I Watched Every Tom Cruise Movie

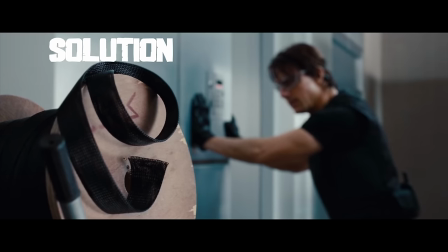4233s Ethan!
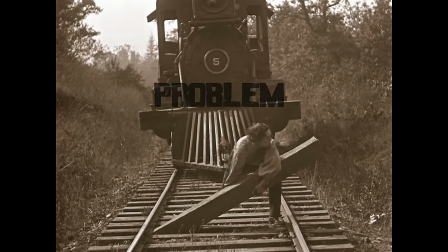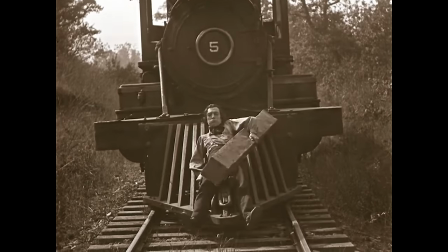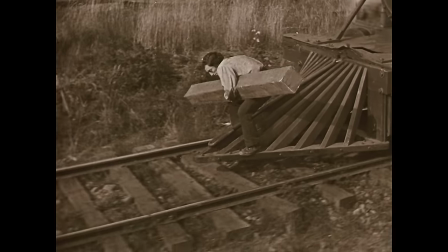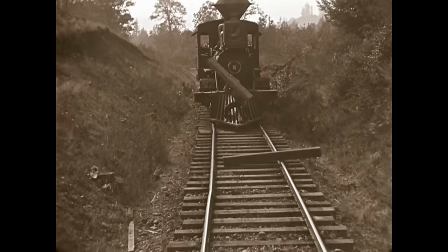Telling a story the same way I'm telling, writing my screenplay, the same way I'm telling a joke.
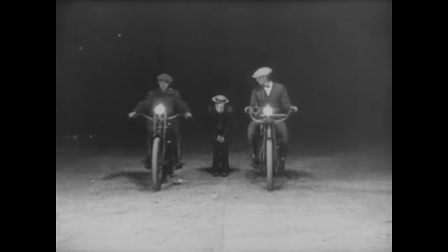4262s
I mean, screenwriting is just a very sophisticated form of setup and payoff and telling a joke.
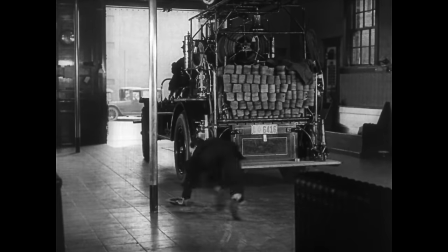4269s
It's the same kind of storytelling. There's another big parallel between Buster Keaton's silent films and the Mission Impossible films, starting with Ghost Protocol.
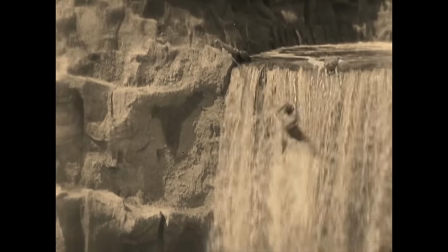4276s
Because what they're shooting is real, the line between the actor and the character is blurred. That's not just Ethan Hunt hanging off the tallest building in the world. That is Tom Cruise. And this is Buster Keaton inches from being pancaked.
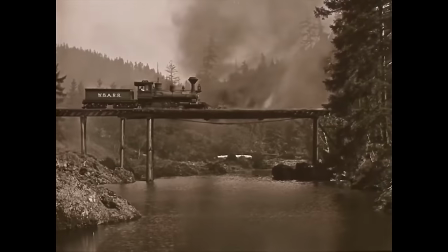4288s
The stunts are real, making them so much more exciting and engaging.
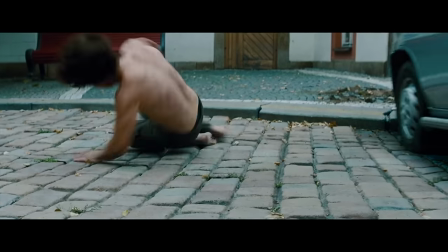4291s
And what Tom and I have learned to do over the course of three of these movies together now is we're constantly striving to make a silent film.
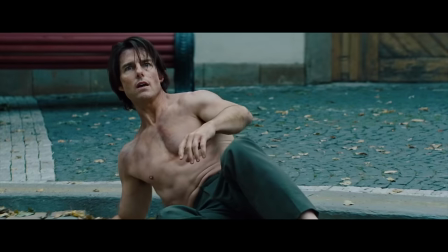4299s
We're pushing harder and harder with each film to find ways to make movies where the dialogue doesn't matter.
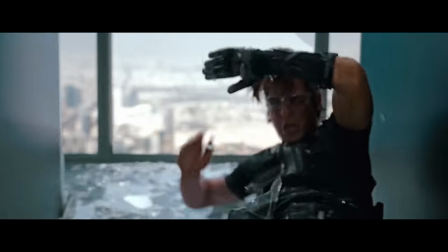4306s
Ghost Protocol turned the Mission Impossible franchise into modern silent comedies.
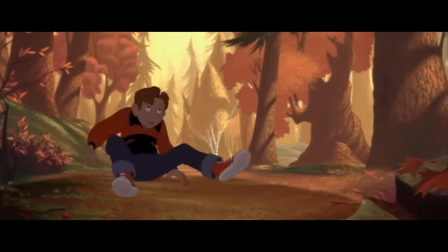4311s
It is Brad Bird's first live-action movie after having directed the animated trifecta of The Iron Giant, The Incredibles, and Ratatouille.
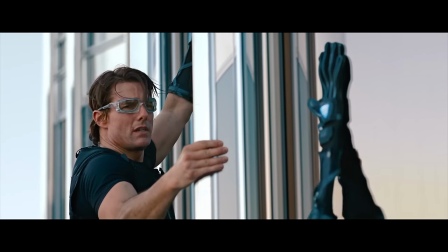4319s
It is a funny movie, leaning into how goofy and cool spy movies can be.
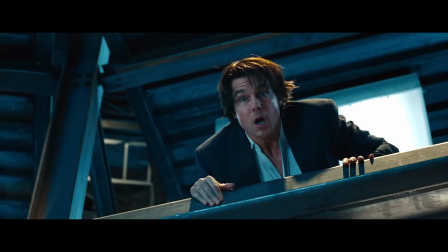4323s
Ghost Protocol is the lesser of the best because I find the third act to be a letdown, especially after the Birch Climb and the Sandstorm Chase.
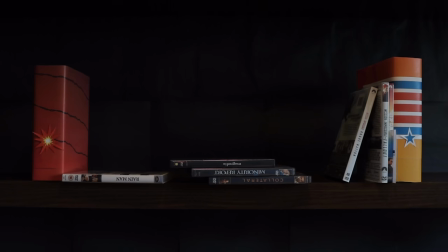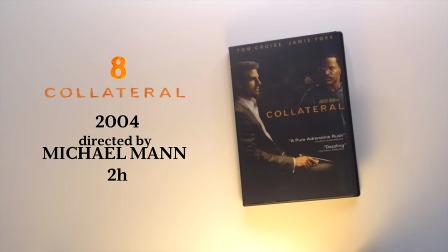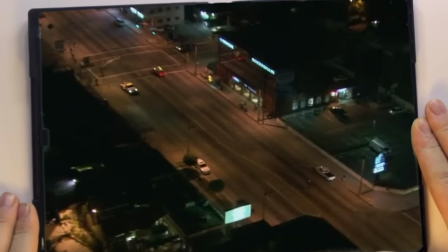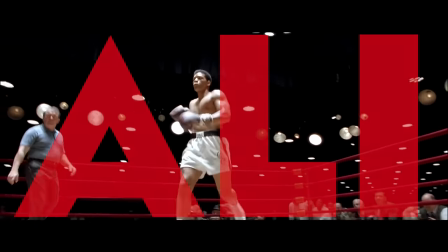4346s
Michael Mann directed Collateral after his 2-hour and 45-minute Muhammad Ali biopic because he wanted to make something smaller and more personal.
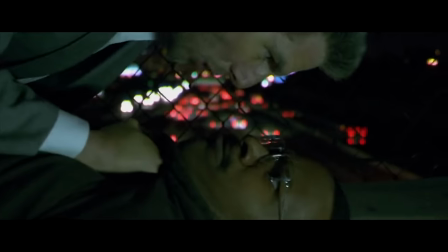4354s
And he did. Collateral is a contained thriller that explores the dramatic possibilities of a simple premise while imparting a solid message.
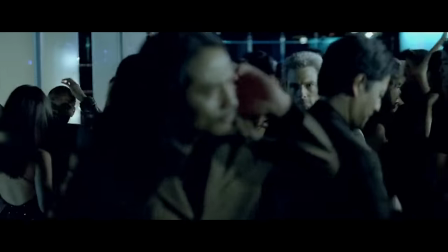4361s
Vincent, the calculating, relentless hitman who justifies his occupation with existential BS, is one of Tom Cruise's most fitting roles.
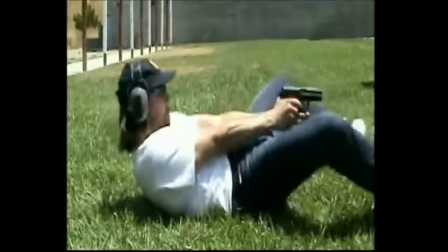4369s
To fully embody the character, Tom Cruise did extensive target practice with live ammo, mapped out the entire history of the character, and stalked crew members.
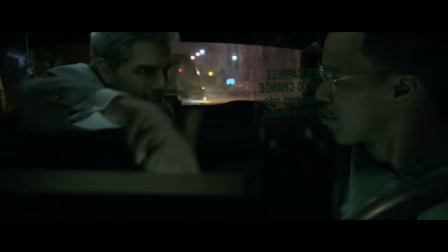4377s We got a deal. Here's 300 down. What's your name? Max. Max. I'm Vincent.
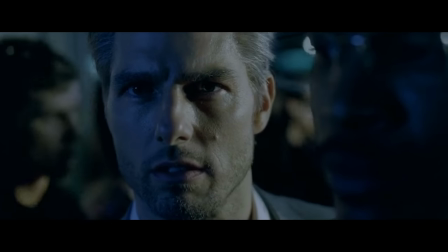4383s
Vincent is a compelling villain because he represents everything that the protagonist lacks.
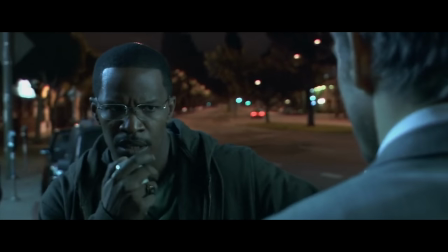4388s
He's efficient and decisive. Max, Jamie Foxx's character, starts the movie as anything but that.
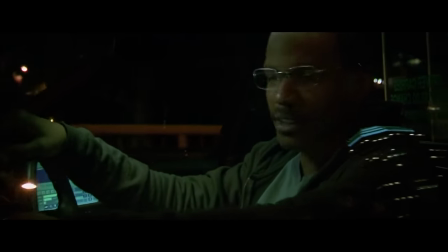4393s You know, it's temporary while I'm getting some things shaped up. This is just temporary. How long have you been
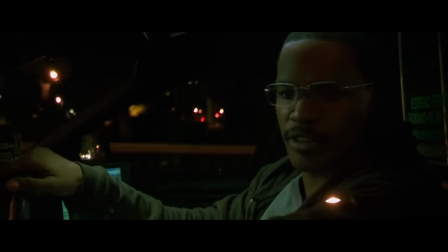4398s driving? 12 years. Really?
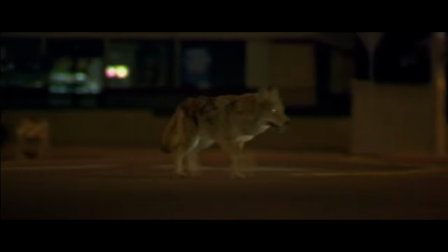4401s
The only things that detached me from the film were a few odd music choices, especially in the coyote scene, which should have been mesmerizing, but instead it feels jarring and dated.
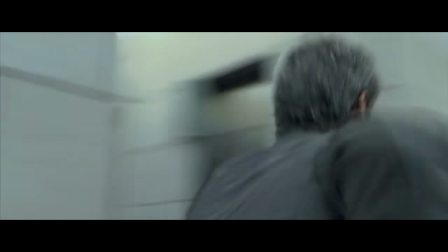4409s
Then in the final chase scene, much of the tension is diffused with the overbearing, tense music.
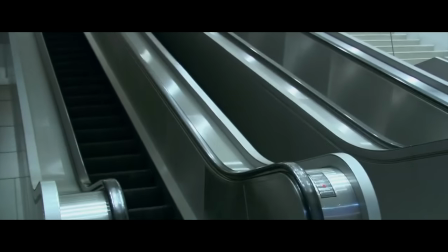4413s
Collateral should have taken a page from Jack Reacher and played that scene in silence to sell the reality of the danger more convincingly.
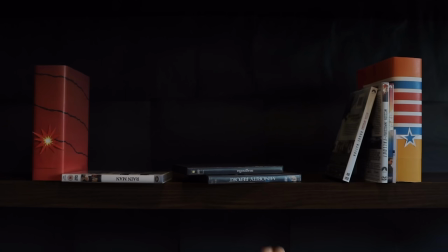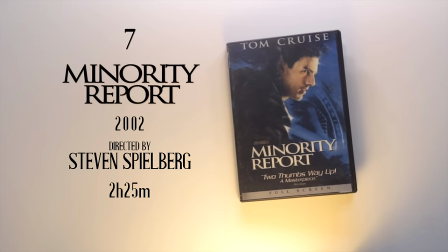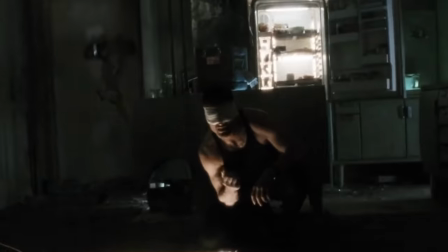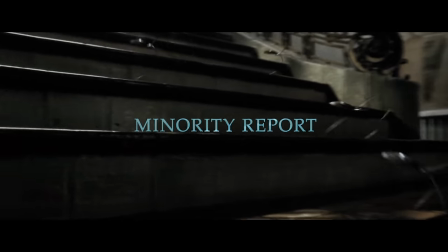4436s
Scene in Minority Report where a horde of spider-like robots search an apartment complex for Tom Cruise's character.
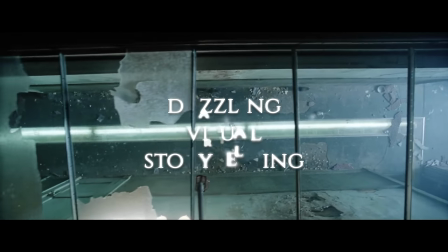4442s
The sequence is the perfect encapsulation of the movie's dazzling visual storytelling, tensely staged plot points, and inventive design.
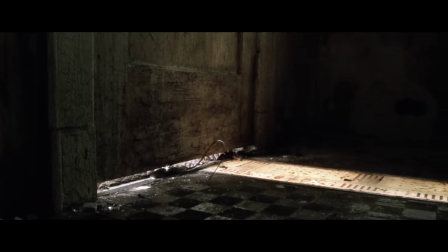4450s
It is the product of exceptional artistic collaboration, from the design of the spiders.
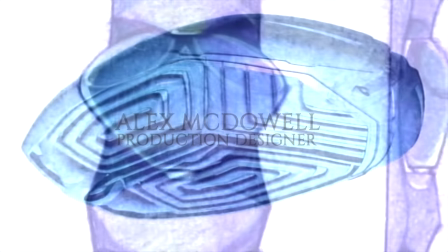4454s
My description was something like a pager designed by Porsche that would clip onto the cop's belt so that when they initially take it off,
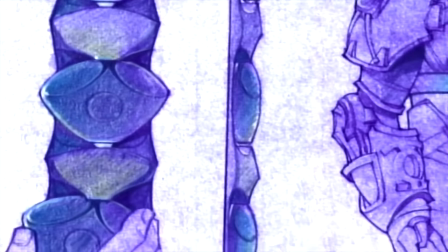4463s
you really have no idea what it is, and it looks more like maybe a grenade or some
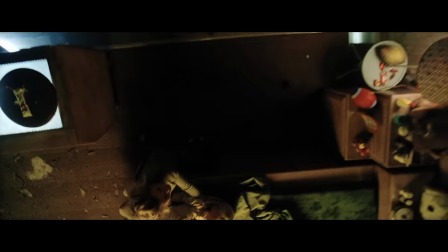4468s
piece of mechanics. To the cinematography. The camera is going to be looking everywhere.